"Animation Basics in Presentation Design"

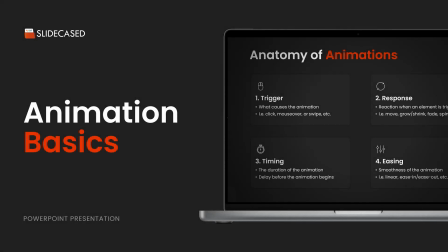In this video, I'm going to be covering motion and animation basics in effective presentation design. And to start off, I'm going to speak on the four main benefits of incorporating animations in your presentations.
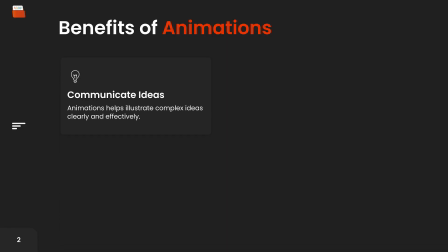The first is to communicate your ideas effectively. By adding animations, you can illustrate complex ideas clearly and effectively, making the message you're trying to communicate easier for your audience to understand and remember. Animations also help your presentation stand out as it shows that you're able to own more of the
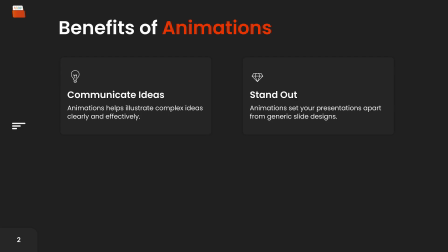presentation design process ensuring that your presentations are more engaging and visually appealing, setting them apart from generic slide designs. Another big benefit of animations is that they help delight your audience, while executed animations can capture attention and keep your audience engaged, making your presentation more enjoyable and memorable.
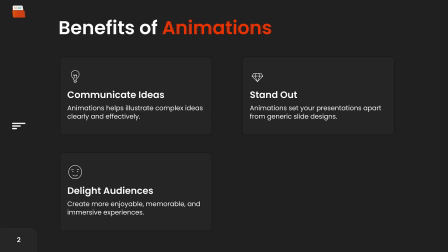Personally, I'm a sucker for nice motion and interactions, just a bunch of little things that are done really well that lead to a great experience. Finally, it helps push design forward as it demonstrates a commitment to modern cutting-edge design practices,
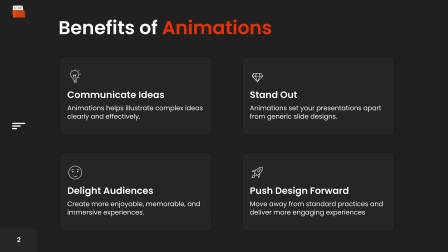showing that you can move away from the quote-unquote standard design practices and explore creative ways to deliver a more engaging experience. Now, when we talk about animation within the context of presentation design, there are three main types.
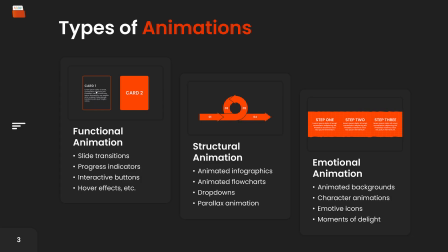Functional animation, structural animation, and emotional animation. Functional animation enhances the usability and understanding of the presentation by providing feedback and guiding the audience's attention. Think like slide transitions, progress indicators, interactive buttons and over-effects.
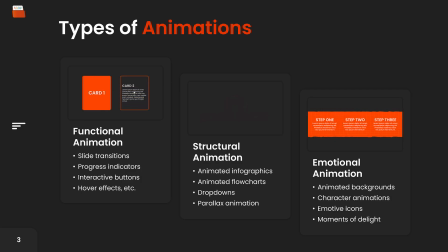Structural animation on the other hand organizes content and helps to clearly demonstrate the relationship between different elements within the presentation. This includes animation that shows hierarchies, flowcharts and step-by-step processes, while emotional animation adds a layer of engagement and emotional connection with the audience.
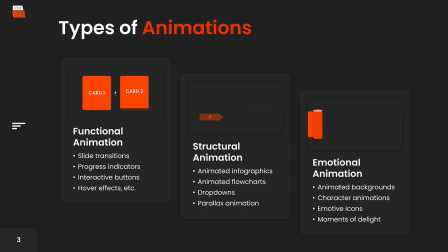These animations create a specific mode making the presentation more enjoyable and leaving a lasting impression. Think of them as moments of delight. Now I'll go over some presentation examples on the different types of animation.
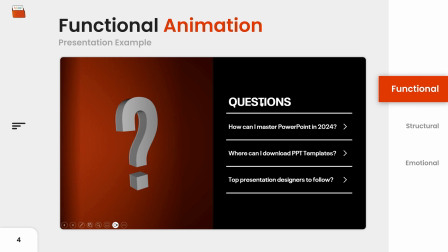So here's an example of functional animation in an interactive Q&A presentation.
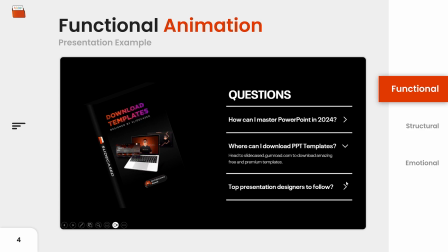Notice how with the click of the arrow button some elements rotate, change position and fade in providing a more massive experience for the audience.
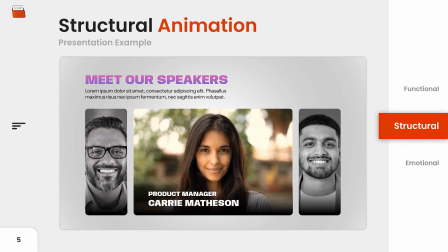Next, we have an example of structural animation. Here, an expanding list introduces different speakers.
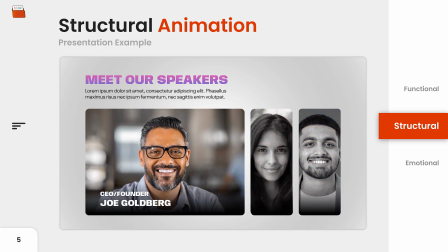This not only makes the presentation engaging, it organizes the content clearly and gives a sense of structure.
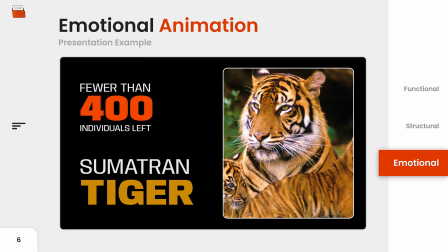Finally, we have an example of emotional animation. Here, the picture of the tiger moves across the screen, revealing key details before stopping at its final position.
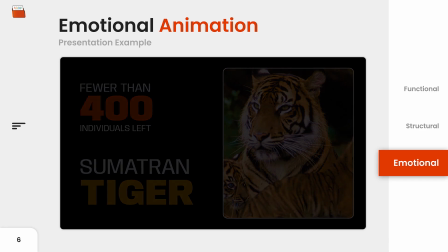This makes the presentation more enjoyable and is a lasting impression compared to static
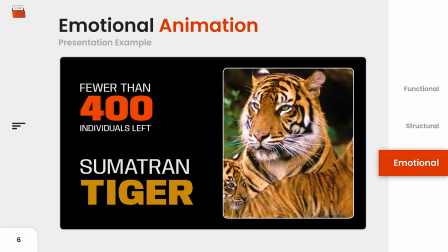presentations now let's talk about the anatomy of an animation so all
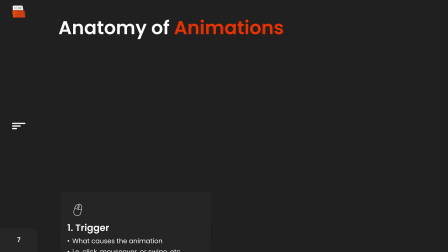animations will have four main parts they will have a trigger a response timing
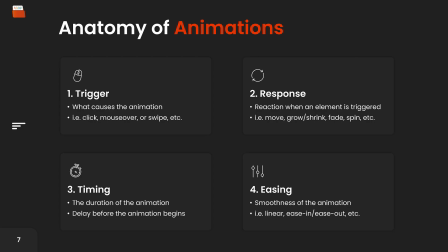and easing applied to them the trigger is what actually causes the animation this can be an action like a click mouse over or swipe and it can be set manually or automatically next we have the response which is the animated reaction that occurs when the element is triggered so do they move,
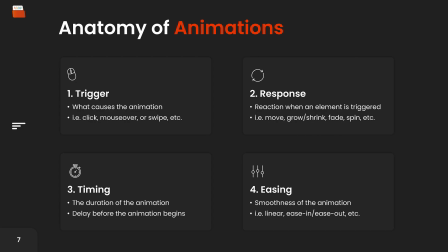do they increase or decrease in size, do they fade, spin, just to name a few. Then we have the timing of the animation which is comprised of two parts, the duration which is how long the animation takes and the delay which is how long after the trigger the animation will begin. Finally we have easing which is essentially the smoothness of the animation.
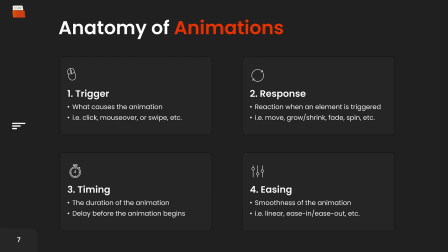Easing is used to mimic real-world behavior making animations appear more natural and less mechanical. Now let's quickly go over some guiding principles on timing durations.
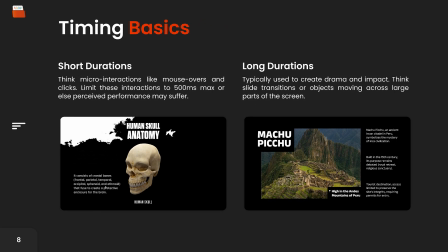When dealing with interactive elements like clicks and mouse overs, avoid using long durations as they make the response feel slow. These interactions need to be quick, so I recommend the maximum duration of half a second for this type of interaction in order to maintain good perceived performance.
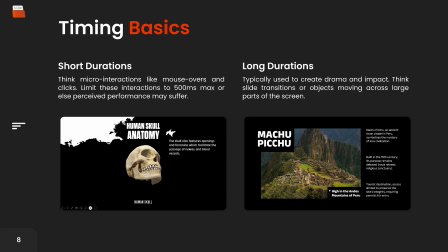Notice how I said perceived performance, this is because timing can control the pace and engagement of your presentation. For instance, Once in the video below, observe the over effects.
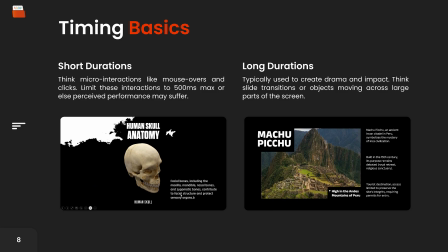As the cursor moves across specific parts of the slide, the score follows almost immediately, as if it's tracking the cursor. Along with this movement, description about the score fade in and out, creating a more engaging and memorable experience.
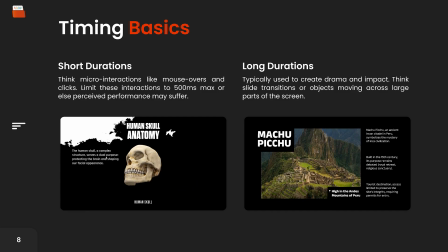On the other hand, longer durations are used to create drama and impact, such as in slide transitions or when objects move across a large part of the screen. A good example is the presentation below where the picture loops continuously to visualize the ancient citadel Machu Picchu.
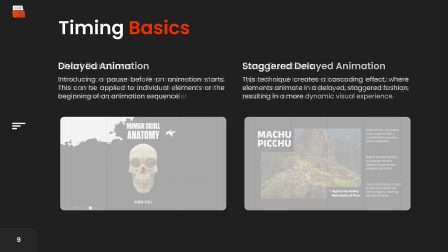This automotion creates a dramatic and impactful effect. For delays, there are two ways you can go about it, a regular delay and a staggered delay.
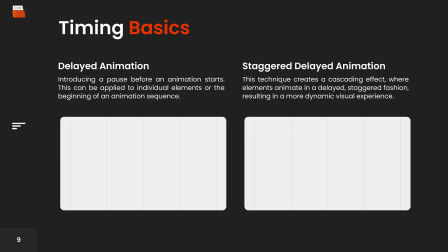A delayed animation includes a pause before the start of a single animation or an animation sequence, while a staggered delay creates a cascading effect with elements animated in a staggered fashion, which makes for a more dynamic and interesting experience.
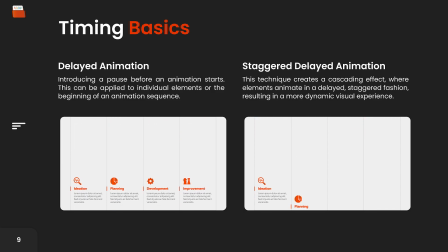The videos below illustrate the concept pretty well. In the video on the left, there is only delays before the entrance and exit animations. In the video on the right, there are slight time delays between each of the entrance and exit animations, so they are not all entering and exiting at the same time, creating a more realistic feel.
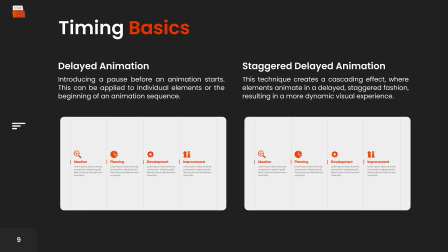Now, let's talk a bit about easing.
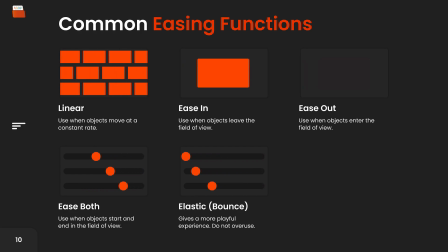I remember from before, Easing helps influence the smoothness of the animations and there are five main easing functions used in animating design elements. There is linear easing, there is ease in which is also known as smooth start or accelerate,
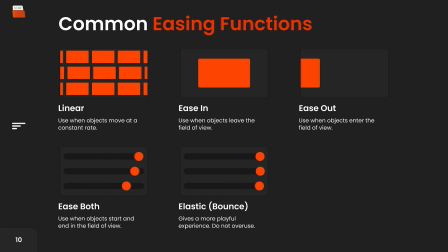there is ease out which is also known as smooth end or decelerate, there is ease bolt which is also known as ease in, ease out and then there is elastic easing which might also be referred to as bounce end. Now understanding when to apply these easing functions is really important as it helps mimic the behavior of the real world,
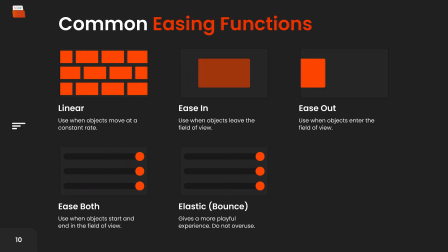making animations and interactions feel very natural.
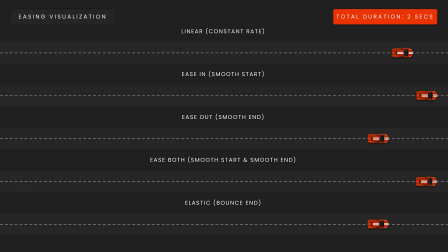Here is an example that will help you understand the relationship between an animated object's total duration and the easing that is applied to it. So here we have five different race cars and the total duration it takes for these cars to move from one end of the screen to the other is two seconds,
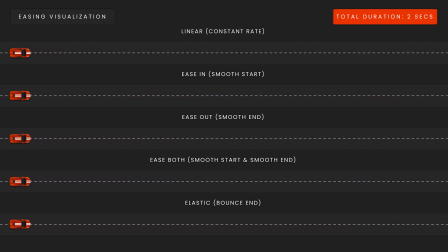as indicated in the top right corner with the only difference being the easing function that is applied. So, in the first row, the car is moving at a constant rate, not speeding up or slowing down at any point over the course of its duration. As you know, in the real world, objects don't move in a linear fashion almost ever because physics exists, right?
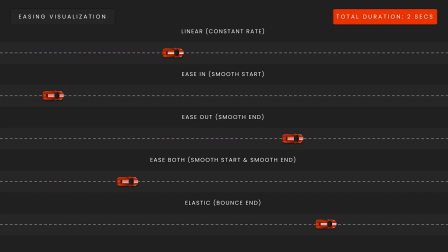We have things like gravity and friction that either speed up or slow down objects over time. In the second row, we have an example of ease in, smooth start or acceleration. Here you'll notice that the car accelerates over time, so it starts slow and ends fast over time.
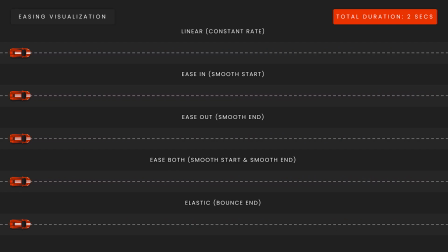Next, you have an example of Ease Out or Smooth End which is basically just the opposite of Ease In. Here the car decelerates, so it starts fast and ends slowly over time. Next we have Ease Both, here the car starts slowly, speeds up and then slows down.
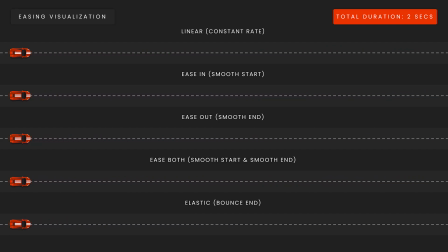Ease In function as opposed to Linear Ease In, is great for smooth and natural transitions, giving a more balanced and organic feel to the movement. Finally, we have an example of elastic easing. Here the car starts quickly and then decelerates with bounces before coming to a stop.
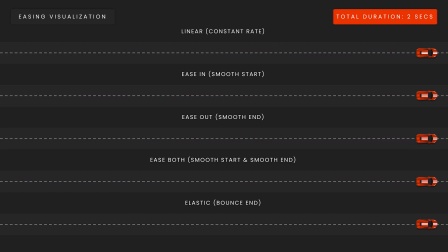It's really fun to make these bouncy animations but you have to be careful not to overdo it because they tend to go on a bit longer than it seems, right? It may seem like the car reaches the hand way before every other car but it's actually moving slightly back and forth taking a bit more time. So be careful not to overuse elastic easing when animating design elements.
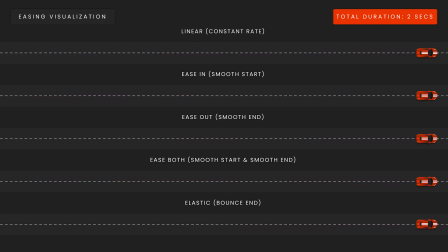Now I'm going to show you some presentation examples of when you can use the different easing functions.
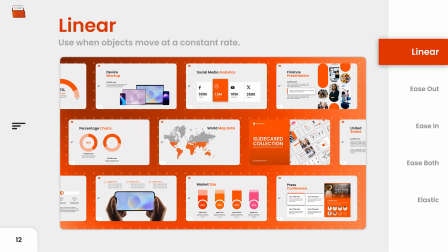So here's an example of linear easing. Like I said before, you rarely use linear easing but this is an example where it actually makes sense to use it in a
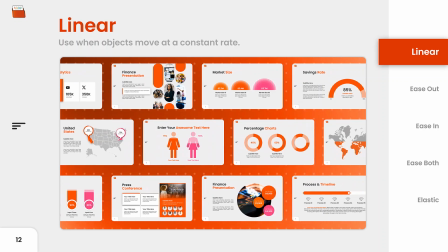presentation because in this example the objects are moving at a constant rate continuously.
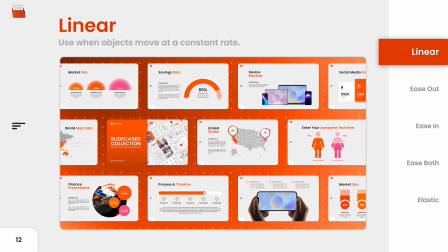Now I'm going to use an example to help illustrate the difference between ease out, ease in and ease both.
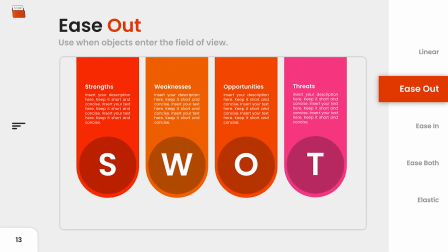So when When animating objects to enter the slide area or the screen, it's essential to apply ease out or a smooth end to the entrance animation.